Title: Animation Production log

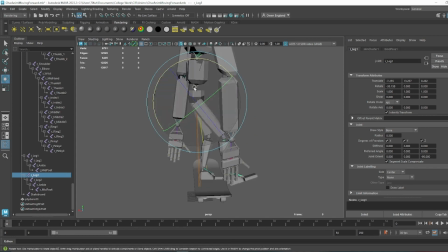0:01 So for the animation, what I always do first is get the character into position to get it then animated.
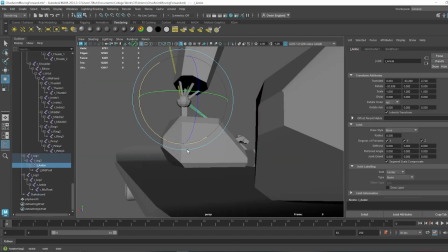0:09 Now I did use the one of the positions from the moving forwards animation.
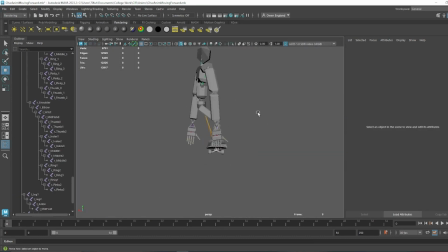0:19 However, I did end up editing it for the Ollie animation,
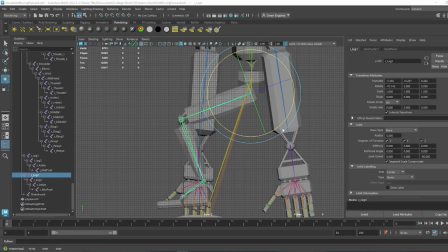0:22 and I did also include on my website where I got the tutorial from on how to do an Ollie.
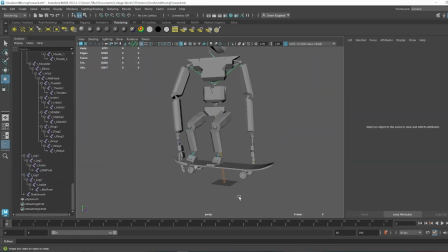0:30 And here you can see me lift the skateboard up to the character rather than character to the skateboard,
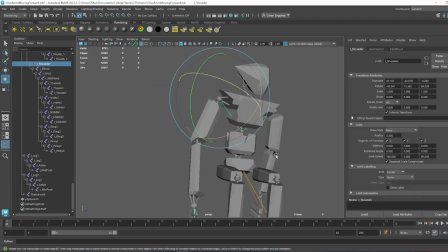0:38 and that was because I actually linked the
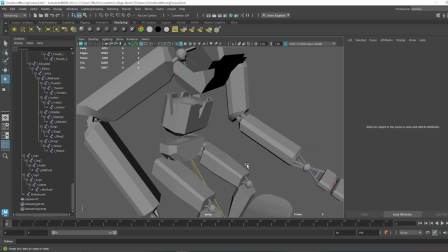0:43 skateboard to the pelvis, which means that if I want to move the skateboard to another area,
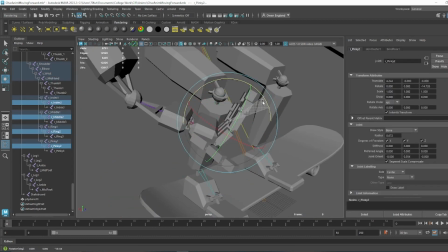0:49 it moves with the pelvis,
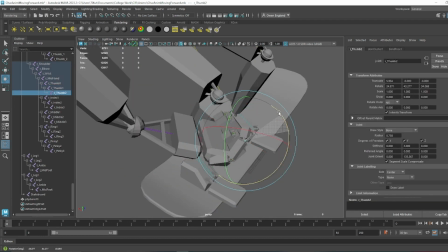0:51 which can cause a bit of an issue. So here I'm also still getting the character into a position, and I also
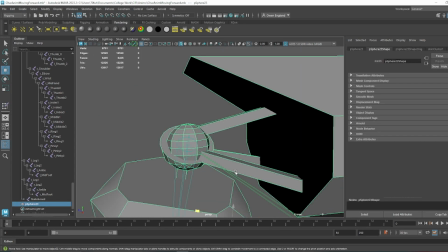1:01 realised that there was a single polygon that I didn't get rigged correctly,
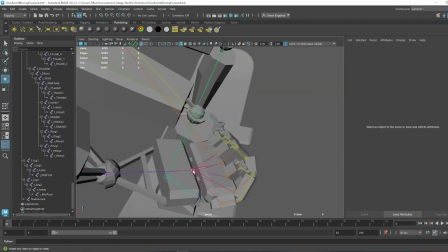1:06 so I went back to the other animations and got that fixed so that doesn't happen anymore.
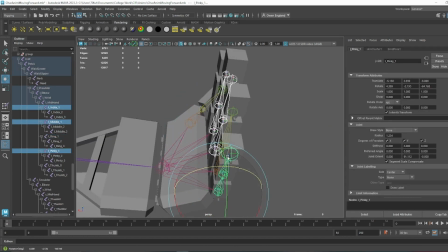1:13 You can also find out about how I rigged these models up on the website as well.
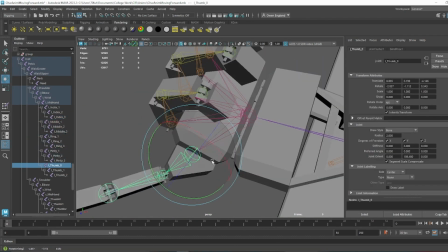1:21 I did go into detail about how I did that with all the paint weight stuff.
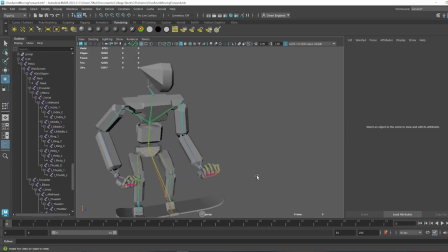1:26 So now here I've got the final model ready.
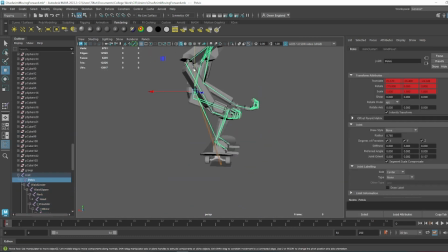1:31 This is what I'm going to use for the character.
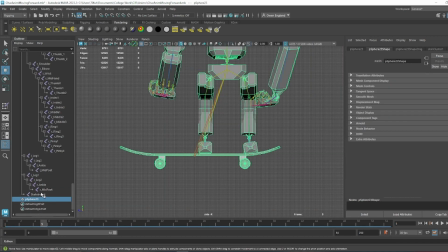1:36 This is what I'm going to use for the animation, sorry.
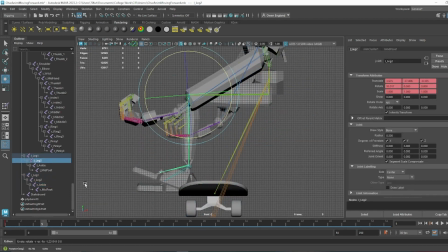1:40 So I would also just like to say that I am recording this after I have also done the other animations as well,
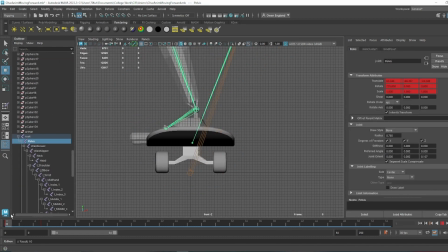1:46 so I might also talk about things that I haven't done in this one but other animations.
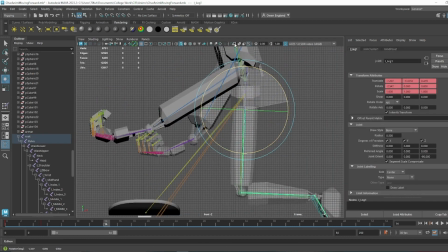1:57 So here I'm just starting to get where he crouches down. I'm trying to get that all sorted, and I want to make sure
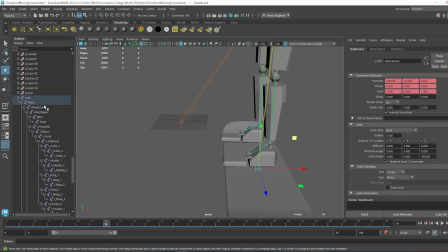2:07 the feet, they all stay in the same position so it doesn't look like the feet are moving around, which I do end up doing decently well.
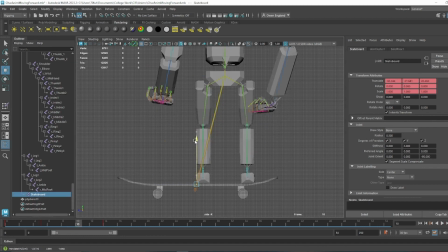2:16 And after I've got that sorted, that's when I can move the skateboard back to the legs.
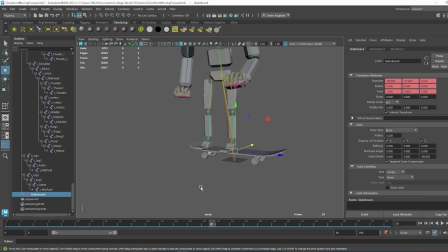2:28 And here you can see me keep testing it because it's something obviously you should do when you're animating, but just constantly going back and forth between the animations to check that nothing's wrong or nothing's
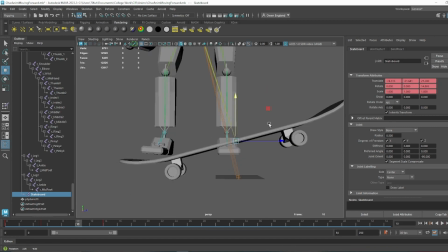2:43 been just to make sure everything looks right, really. So the way you're supposed to do an Ollie is
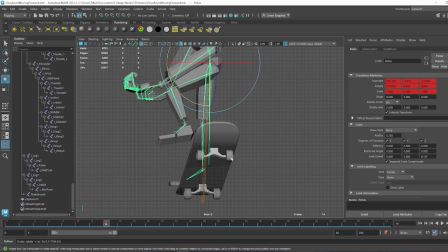3:01 basically you flick the board up with one of your feet and then you drag your other foot along the board so it flattens it out,
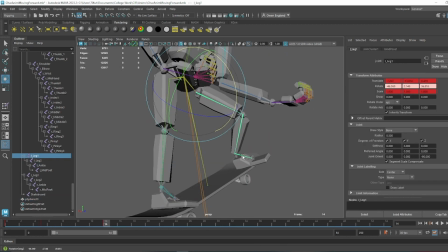3:07 and that's how you can get air. I'm not entirely sure how that works, it just does. Used to be able to do it anyway, but that is also something I did want to try and recreate here,
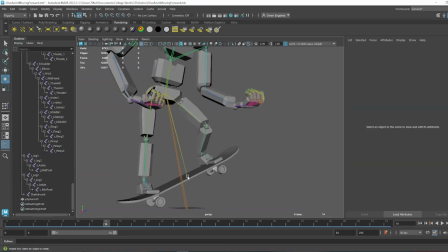3:19 as it's not getting the character to be able to actually perform an Ollie rather than you just sort of rising up with the board.
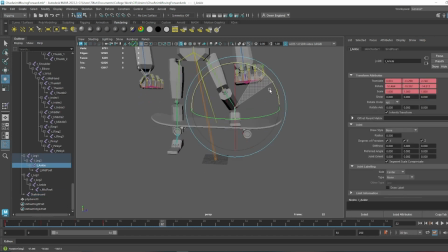3:26 Does add a lot more accuracy to it, and whilst realistically you are robot skating, it doesn't hurt to have accuracy. And I also did a similar thing with the other tricks that I did, so like the pop shove it and the method,
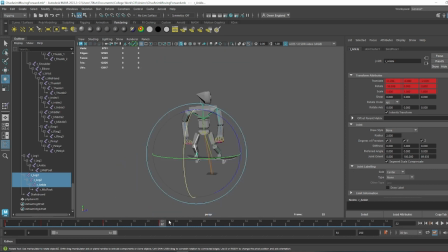3:41 where I had actually looked at real life people doing it, or in the case of the method I actually did load up one of the Tony Hawk's games and
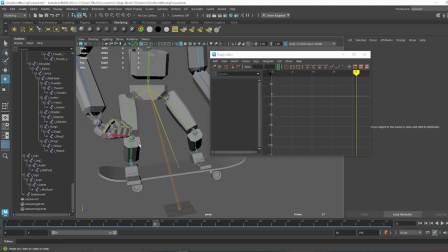3:50 just looked at how they did it and tried to recreate it best I could.